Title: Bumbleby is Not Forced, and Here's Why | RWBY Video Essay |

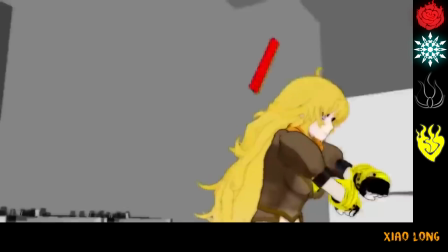Notice that, although Yang's character design takes influence from Goldilocks and the Three Bears,
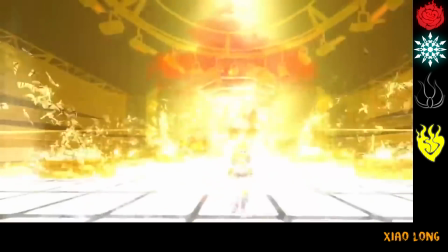the first description we hear of Yang in the show's canon doesn't reference this at all, instead referring to her as Yellow Beauty.
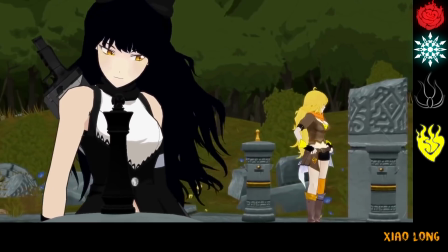This ties Blake and Yang's characters together from the get-go,
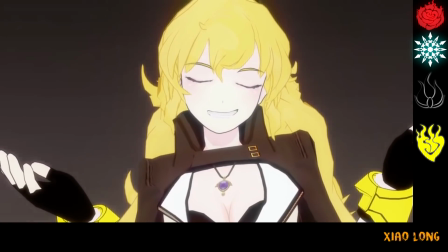with both of their characters alluding to the titular characters of Beauty and the Beast, both able to play either role.
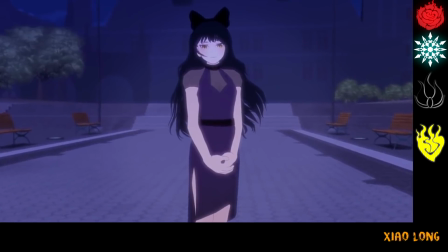Neither are constrained to one or the other. Whilst Adam Torres, represented by the symbol of the rose on his back,
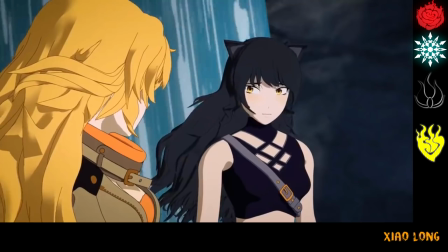plays the part of the curse from the original fairy tale, that ultimately brings Beauty and the Beast together.
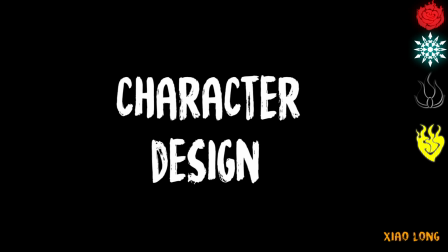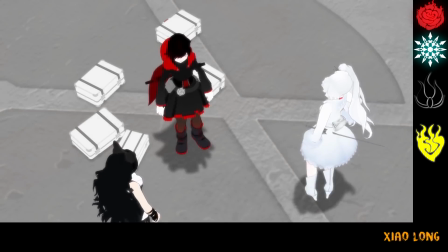Now let's look at character design.
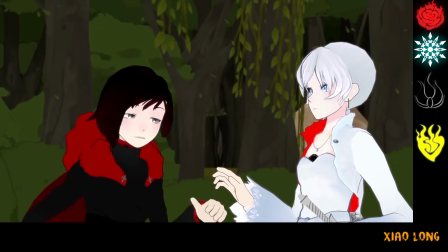Costume and character design is everything in RWBY, and tells us a great deal about the characters through some lovely visual storytelling. For
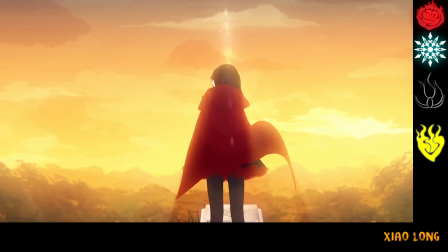Ruby, we've got the obvious similarities to her mother's outfit, meant to visually indicate the similarities the two share to the audience, which,
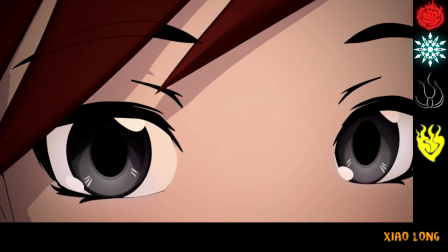of course, turns out to be inherited silver eyes, as well as showing that Ruby holds Summer very close in her heart,
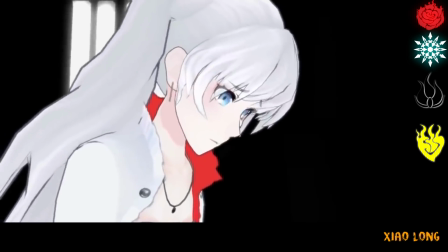despite being very young when she left her. For Weiss, the red in her collar presents a very obvious contrast against the white hues of the rest of her outfit,
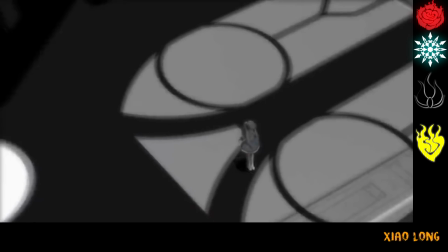symbolic of her internal rebellion against her father, and Weiss's alignment with Nicholas Schnee,
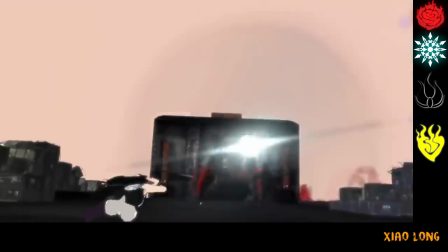who also wore red around his neck. For Blake, her outfit takes significant influence from the colours both of her parents wear,
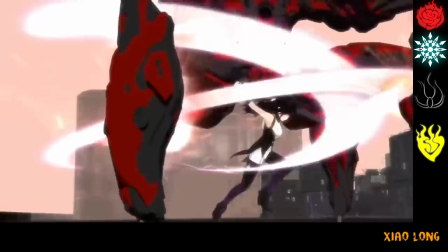but what I really want to focus on with Blake and with Yang are their eyes.
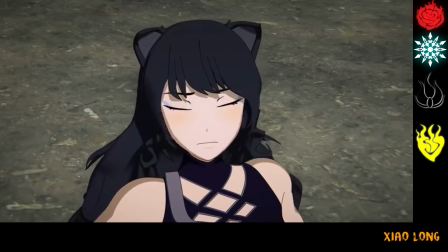Yang's lilac eyes and Blake's amber eyes are visually pretty striking, with Blake having hues of purple in her outfit and Yang with golds and oranges.
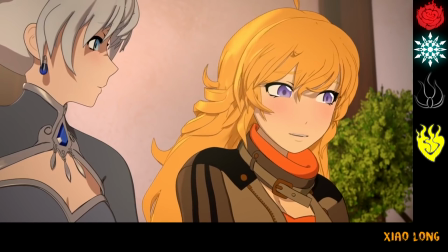The biggest thing for me though is this very deliberate choice in eye colour.
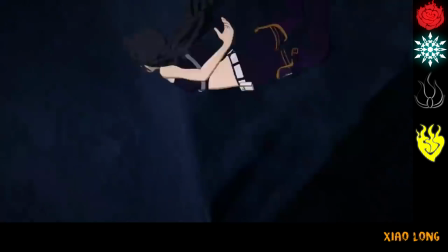Their eyes match each other's aura colours almost perfectly, and as we know from good old Pyrrha,
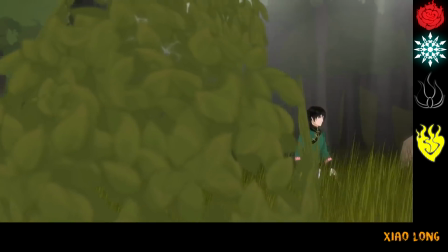aura is the manifestation of our soul. It bears our burdens and shields our hearts.
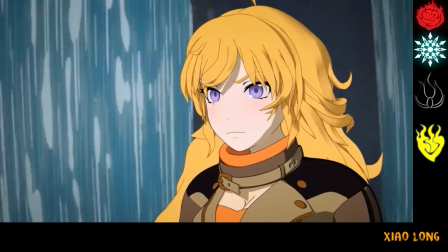This is an especially interesting creative choice when we look at a very early bit of concept art for Blake, where she had heterochromic eyes,
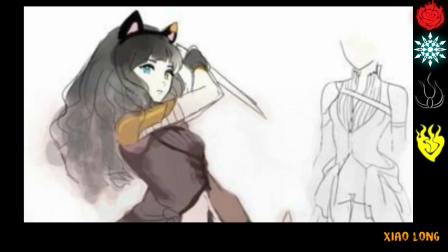something that was likely changed later in the development of the show to add to Blake and Yang's visual matches.
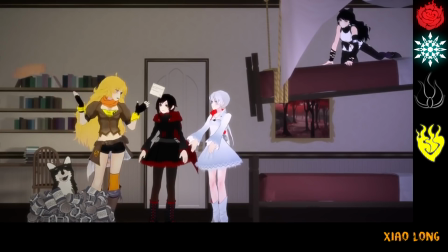Alright, now that we've got the basics in and laid down, time to delve into the show proper to examine the relationship between Yang and Blake from volumes 1 to 6.
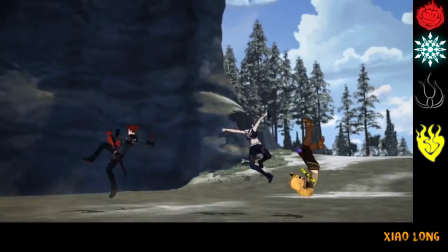In particular, I'll be looking at the use of romantic coding and how this parallels with other romantic pairings in the show.
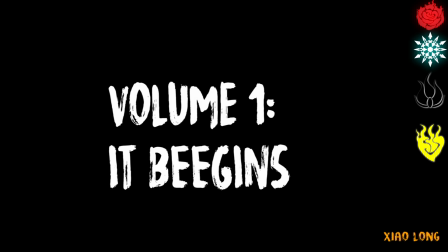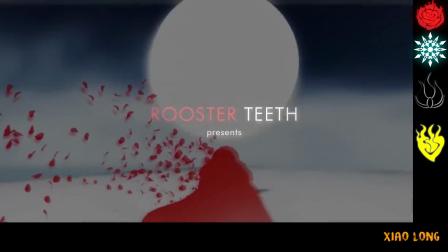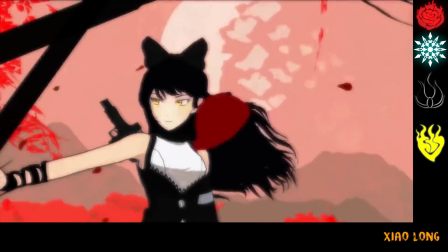So, with volume 1, there's really not a whole lot to talk about in terms of Blake and Yang development.
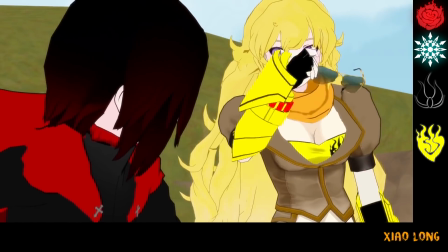In fact, Yang doesn't really get much chance to shine in this volume at all.
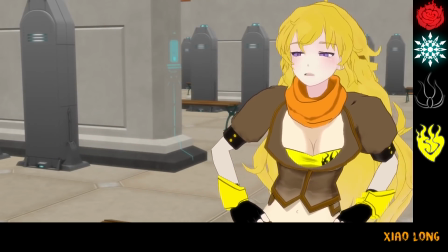She's very much a bystander to what little plot there is in this volume, and lacks a lot of the depth volume 2 will give her.
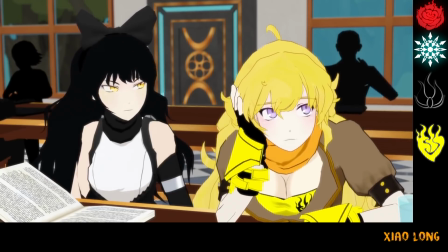We do hear her sympathies for the plight of the Faunus, and she does attempt to make a connection with Blake when the two first meet, to little avail.
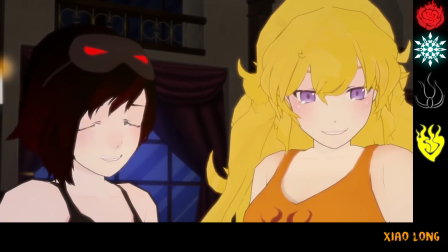I guess we really can't talk about this scene without mentioning Yang's comments about the boys sharing the room with him for the night.
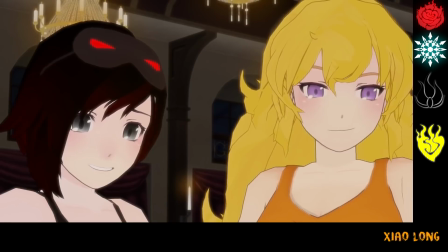It's something I see commentators bring up an awful lot.
I don't think Dad would approve of all the boys, though.
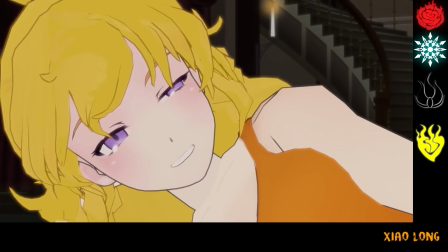I know I do.
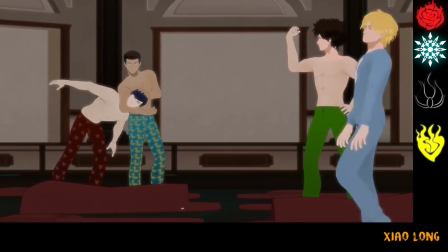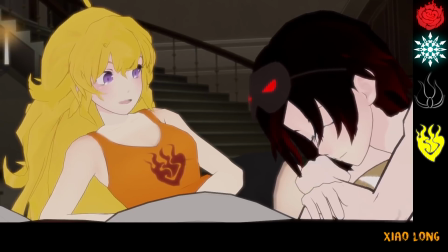As I said before, Yang really didn't have much of a character in Volume 1,
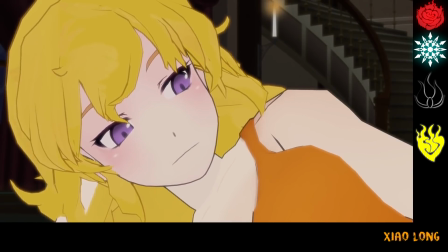and this line often comes across to me as joking, a throwaway line rather than anything super serious.
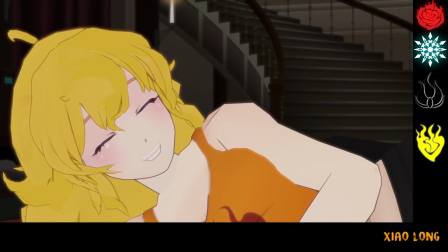So throwaway a line it was, that the Japanese version of this episode removed it altogether.
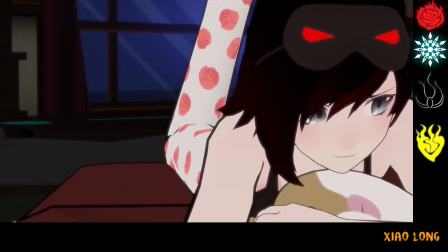I mean, just look at the way she looks at Blake right after saying it.
That girl.
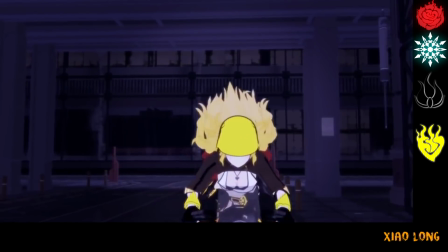You know her?
I'm not saying that Yang doesn't have any romantic attraction to boys.
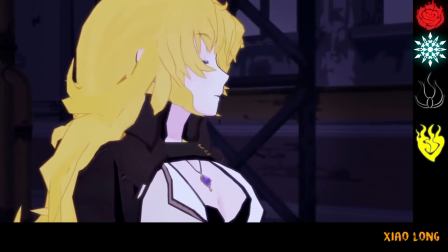She's perfectly welcome to. But arguing that this line, literally the only part of the show's canon that suggests she does,
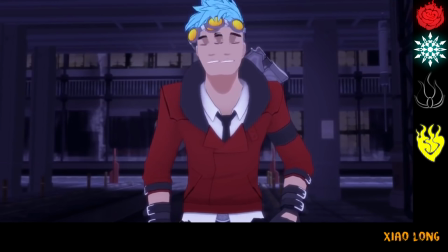makes Yang Xiaolong straight as an arrow is a big reach. She could be bisexual.
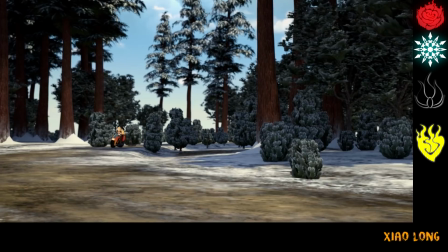She could be a lesbian. Plenty of lesbian women have had relationships with men before coming to that conclusion.